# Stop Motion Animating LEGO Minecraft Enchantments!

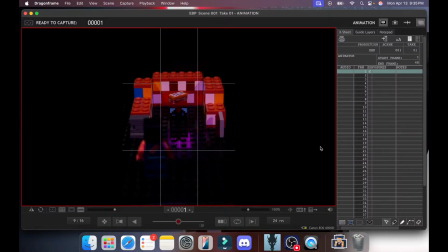49:57 Let's see, do I like your new profile picture? Let me open it a little bit bigger so I can actually... Let's see. Do-do-do-do-do. That's pretty cool. Did you make it yourself?
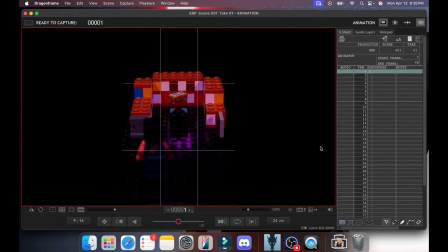50:17 Let's see. Let's see. There's a really cool channel named 10 Nights at Ducks. I've never heard of that one.
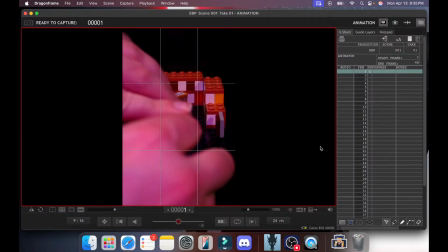50:27 Is it like Five Nights at Freddy's but ducks? Because that's people keep.
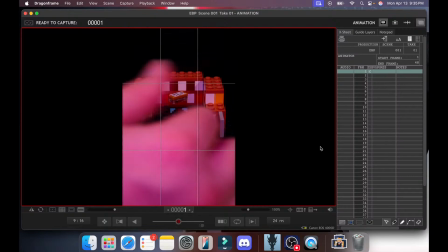50:32 It's funny. I keep getting comments like, "Will you make something from Five Nights at Freddy's?" And I'm like, it doesn't match the vibe of my channel. I don't think I'm gonna do that one. One time, someone actually cussed me out over it, which I think is really funny.
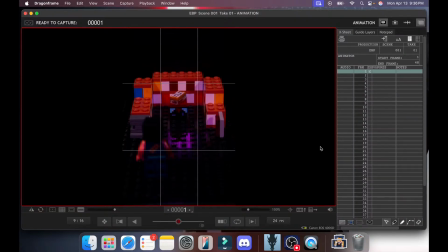50:44 I'm like, it's my channel. I can make the videos I want. Oh, one thing that I'm particularly proud of in this shot right now. So you'll notice that there's like a purplish glow right here.
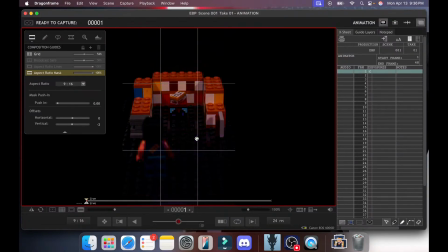50:59 I've got a light right above my camera. I'll cover it right now. That's adding like a purple glow. That way it looks like the enchantment table is actually a light source.
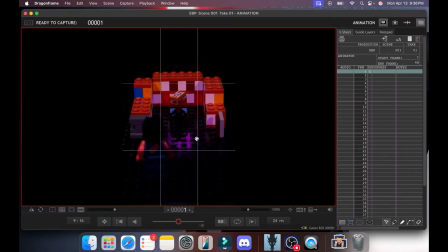51:08 I don't know if in the game it's actually a technical light source, but since it's like magically giving out particles, I'm like it should have a glow. I might try to add some enchantment particles actually flying towards the book. Um, I might. We'll see. If it's not too tricky, I'll probably do it.
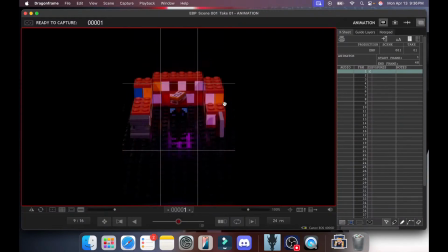51:30 Okay. So I'll do what I did with the other ones, and just make it that he is halfway through a step at the beginning.
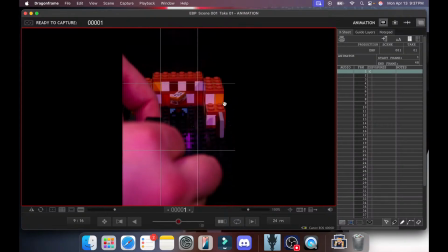51:39 That way there's motion at the beginning of the shot almost immediately, because that draws people's eyes.
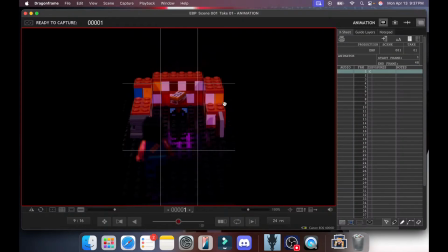51:48 Five Nights at Comedy's coming when? Coming never. Okay, and we should probably turn on onion skinning so I can actually see what I'm doing. Okay. The book rotates counterclockwise. He goes halfway between studs.
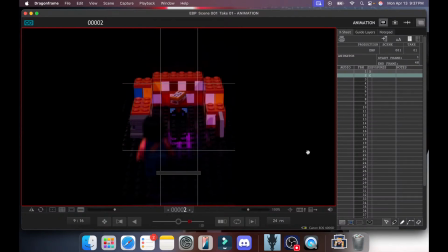52:07 And then it begins. You're remastering your room. Oh, cool. Any advice on how to talk to a girl by chance? Okay, so I've got two answers to that.
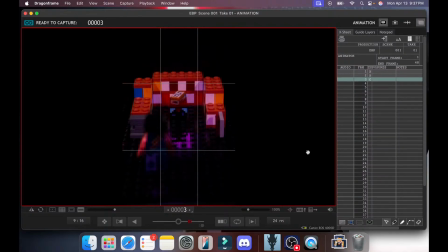52:25 My first answer is you're asking a guy who is live streaming stop motion animation. That is not naturally the person you should probably ask how to talk to a girl. Although, by miracles and by the grace of God, I am actually married, which I know,
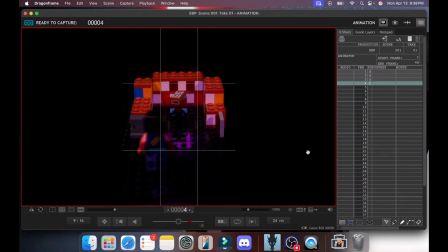52:42 given my job and occupation, you're just like, there's no way this nerd's married. The thing that I'm going to say honestly is you need to focus on being friends with people first. Don't see them for what you can get out of them. I'm going to put this delicately.
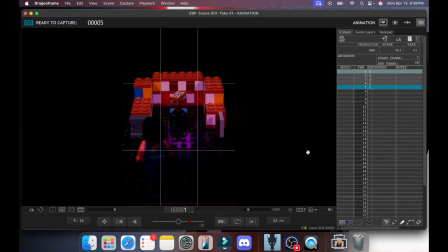53:02 People have value, not just out of, I want to talk to a girl. You don't want to think in the mindset. I'm not saying that you are, but people are more than that. So you want to make sure that you are looking at people as someone who is created by God and has infinite value in God's eyes for that reason.
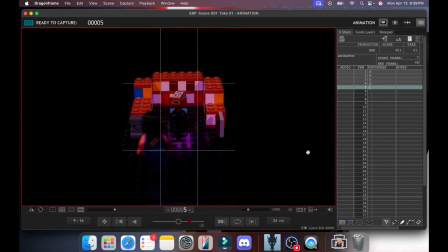53:22 And then what's going to happen is that when you're friends with people, you're going to find that when one day, probably when you're a little bit older, you're going to find that it will make more sense then.
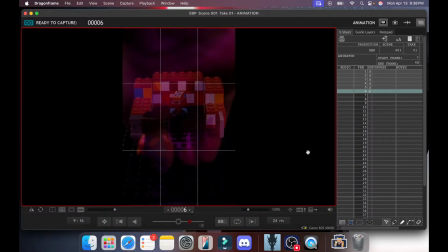53:34 So I don't know if that's necessarily the answer you're looking for, but that's just my advice. Is don't be like, I'm looking for the girl of my dreams. Just focus on being friendly to people first, and it will probably happen that way much more naturally, easier, and just healthier too.
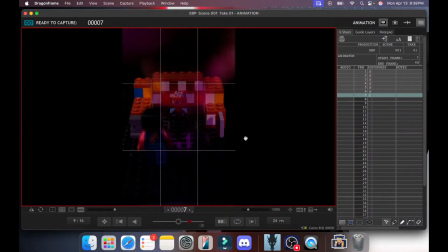53:54 But also, I did not date in high school, so if you're talking about like trying to ask someone out to prom, then I have no advice there.